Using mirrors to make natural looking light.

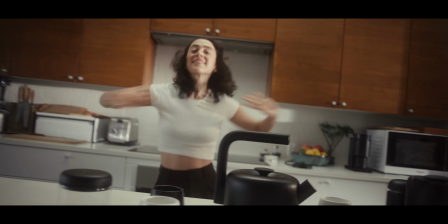If you haven't seen the last video, you should check that because you will know how important this thing is. But anyways, I've been using mirrors lately. A month or so ago, I stepped onto a location and there were mirrors off to the
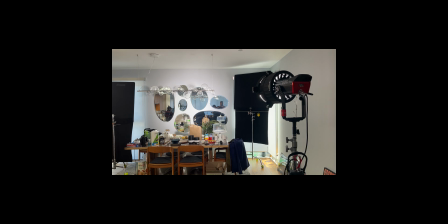side that I ended up utilizing to light the scenes that we were shooting in this kitchen.
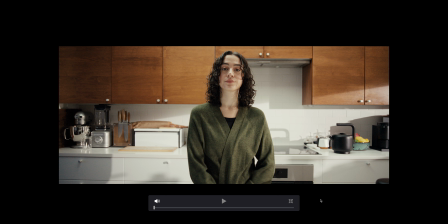So I just wanted to document this mostly as kind of just a reminder to myself, show what was done on set, and then get a little more specific in a studio environment that I will show you in a few minutes.
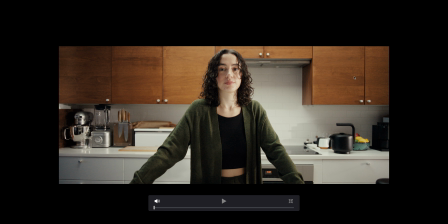When I walked in, I was happy to see these mirrors. One, I didn't need to set them up. Two, I like using the mirrors for reasons that I'll show you.
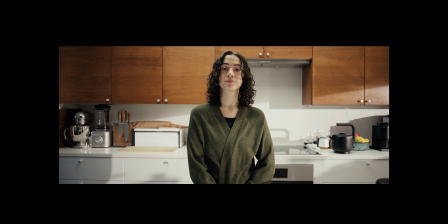And three, there were multiple mirrors on the walls. First, we can look at a test shot here where the only light that's in here outside of the ambience in the room was a light off to the side, creating this on the back wall here. This is the other scenario with the light pushed through the mirrors.
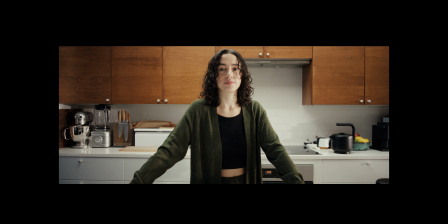At first glance, the team liked the first shot where it was the light just pointed at the back wall, but I decided to go with something else and go through the mirrors because the light was too sourcey on the back wall because we couldn't get it further away. You can feel that the light is right outside of the frame and pointed at the back wall, and I didn't like that, where here I couldn't feel any lights being there.
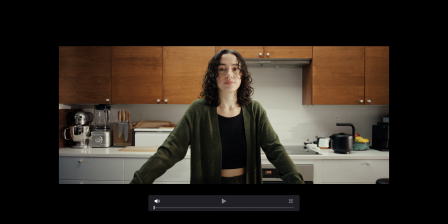And a big reason for that was because of how far away the source was, like how effectively far away it was.
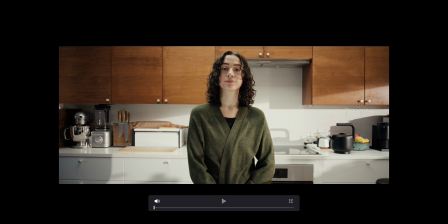The light being pushed through mirrors makes the light source effectively
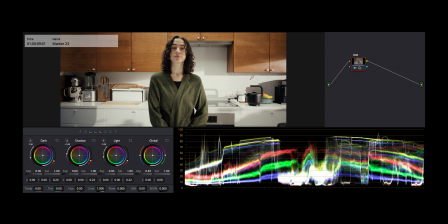be behind the mirrors as much distance as it is in front of the mirrors. In our case, that would be almost doubling the distance of the light, and we can see here that it is not too strong over here and then too weak over here. It's just uniform because the fall off is slower,
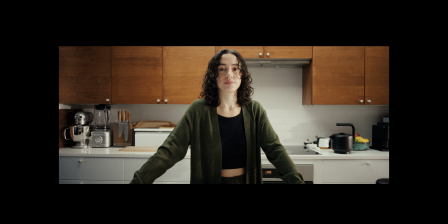where this has a really fast fall off where it's like really bright right here and then it gets more normal over here, which is not good. We can kind of see this in the waveform as well. So we have our back wall lit right here up towards 85 ARRI, and then down here we are around 65. Even though that's not that big of a difference, I can feel it in this image and I can't feel it in this image. And I wanted to go for something that was less lit and more natural. If this was in a studio and a larger setup, I could consider putting the backlight like this because I could have it farther away. Because if you're on a sound stage, you know, you can have a kitchen sound stage with no walls like this. It's just the background. So you get the light really far away. So the fall off is really slow and it could feel right. But this was a real location and I couldn't physically get the light far enough away. So the mirrors helped out here because of the fact that this was quick cutting material and there were elements of it that took place over a longer period of time as she's making coffee and kind of going in and out of daydreaming and working on things in the kitchen. I could slightly alter all the different pings of light on the background by just moving the key light,
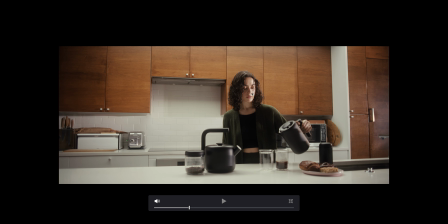which was an aperture 600D. I could just move it an inch or half an inch and it would change how everything on the background is here. So here all we're seeing that 600D going through those mirrors,
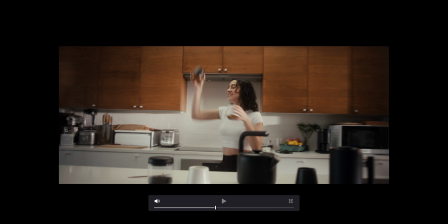effectively being 15 feet beyond the wall of the room that we were in, which creates this more natural feeling. Some of the light coming from the mirror is hitting her and some of it is hitting the background. She is being hit with light that feels like it's the morning.
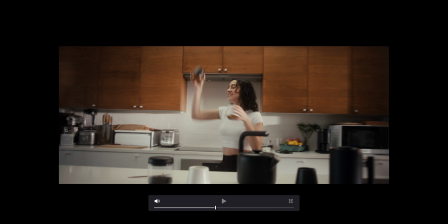In addition to the 600D going through the mirrors, I put an Amaran 300C with nothing on it as far back as I could over here and panned towards camera to just give a little bit of an edge on her and wasn't really lighting the kitchen.
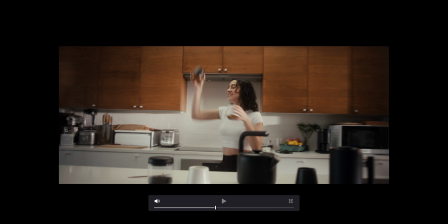So we have light going this way and illuminating her, and then just tried to get some light coming from the back, which we can see right here from that 300C. And I also had that pretty warm. So everything in this scene from here to here,
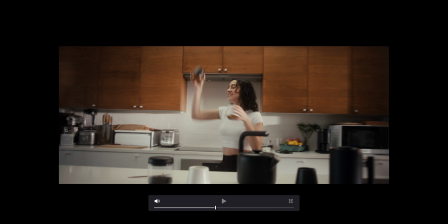I didn't need to adjust any lighting outside of maybe minor little corrections that I made on the 600 through the mirrors.
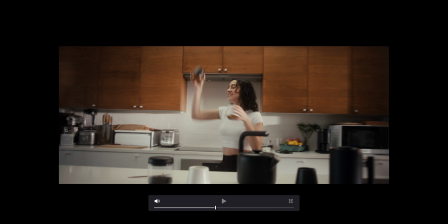From a wide where we can see the whole kitchen to close up here, this is working. We can see the light in the product and in the glasses, and it just looks like, you know, we were in there in real life, which I think is a good place to be in advertising right now,
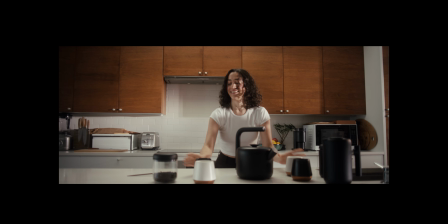where it doesn't necessarily look like we feel like we're in a room, and then we can pan up, tilt up to her and not change any of the lighting and move around the whole entire kitchen, and it looks real sunny morning vibes. So we also have these moments where she's dancing around and there's shadows and light, but we're getting light all the way to over here that's as bright as where it starts over here, and she goes in and out of being in the light. Again, it feels very real. So we can move the camera around in the whole area. See, she's in the light right here, not so much right here.
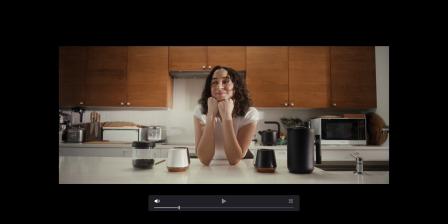So it's a real scenario, feels real, and moving in and out of the light, utilizing the 600D through the mirrors is a much better move than if we only utilized that light to make the slash on the wall.
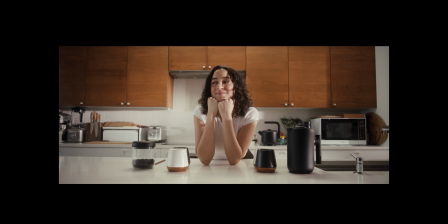We would be missing out on these naturally occurring moments of going in and out of the sun. This is another good moment here where we can see light on her. We can see light and shadows back here. We positioned her in the middle to kind of not see this rectangular shadow, which is just from this cabinet right here. Almost like we hit it at the exact right perfect time where the sun was coming through the windows, but we had kind of a consistency all day. It's all because of shooting through the mirrors, because the light can feel further away. Now we will go into the studio and just take a look at putting a light through a mirror and getting it to be far away when you otherwise couldn't. Before we go in there, I want to thank Audio for sponsoring this video. I've been using Audio for the past, maybe it's been a year, to get music and sound effects for my videos. You can use Link Match AI, where you can paste a song from YouTube or Spotify and a couple others, and it will return a list of songs in their library that match the feeling and vibe. This is nice because I have playlists that are 10 years old that I've been adding to on Spotify and on YouTube. To be able to paste that into Audio and then get tracks that you can use is a really amazing feature. In addition to that, they have stems. You can have all the different tracks of a song fade in and out of certain instruments and certain elements.
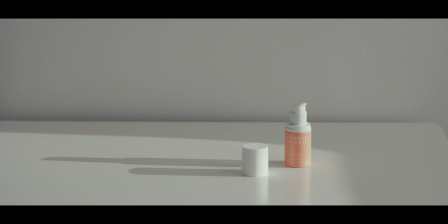I don't even know how much of an advertised feature it is at this moment, but it's cool if you don't like one element of a song to be able to remove it. Those two features alone I think are amazing, and there's a link below that can get you a nice discount on the first year,
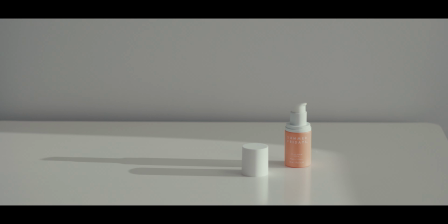and it's provided me with everything I've needed for all of my YouTube videos, and they have made this YouTube channel grow, so you should check them out. Okay, to the studio. So we have a mirror off to camera right.
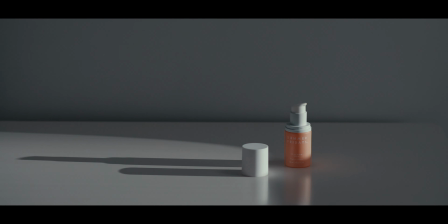The light is illuminating a lot of the room, similarly to kind of like how sun comes in a room and illuminates everything.
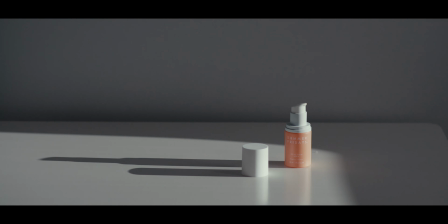But for this, we're just gonna look at the bottles. I wouldn't consider this final because the background is a little bit dark, but I'm only gonna use this one light just to look at the products.
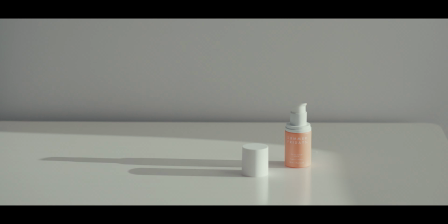Even something like this could work. We're bouncing off of the mirror and the wall.
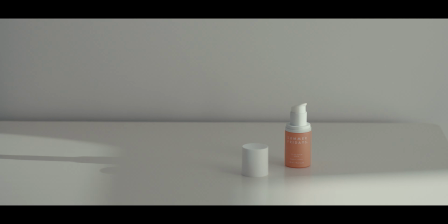So if we close down a little bit, what we're hitting will have a lot more contrast.
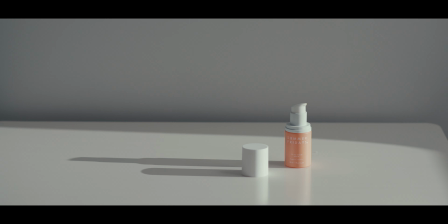So now I'm hitting much less of the wall. So there's a lot of different options that can happen right here.
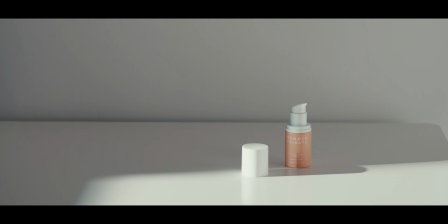And to mimic sun, I'm gonna hit the wall a little bit more to more so mimic light bouncing around the room, but with still hard light on the shadow.
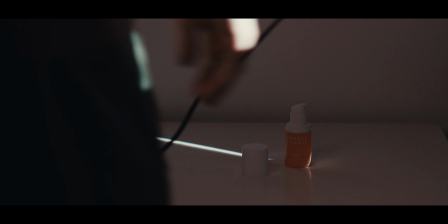And I will then walk the light in a little bit, even though our distance is probably not even as far as we would really want it.
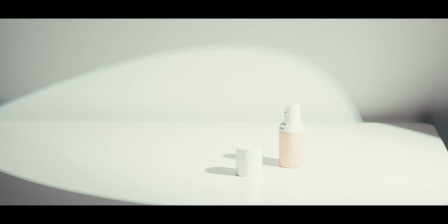But now we can get that mirror line out of the table, and we have this,
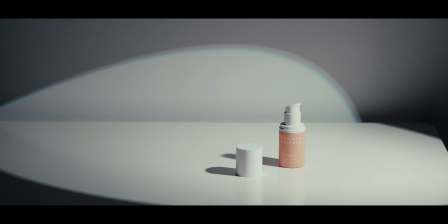and we can take a look at this compared to if we have the light right where the mirror is,
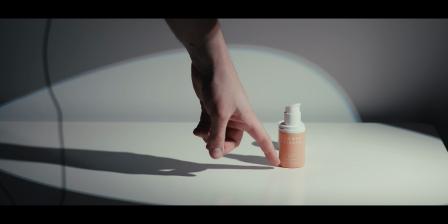just as like an extreme example. Well, that's a little happy accident.
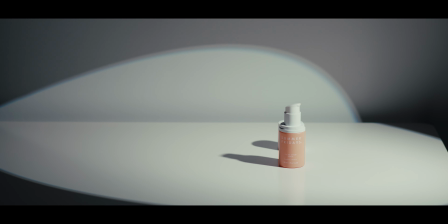I don't know exactly what's happening right there. It's just the leaf from the light.
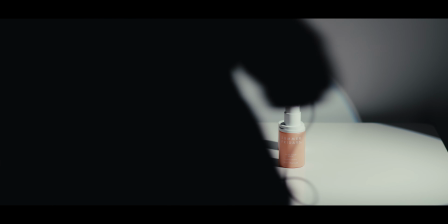So I'll lower our intensity until you can see what's going on here.
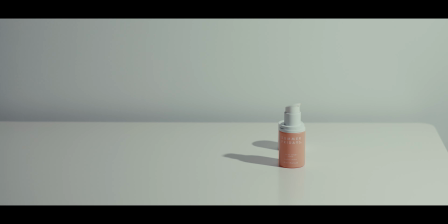So here this looks like we can really feel that light being right there.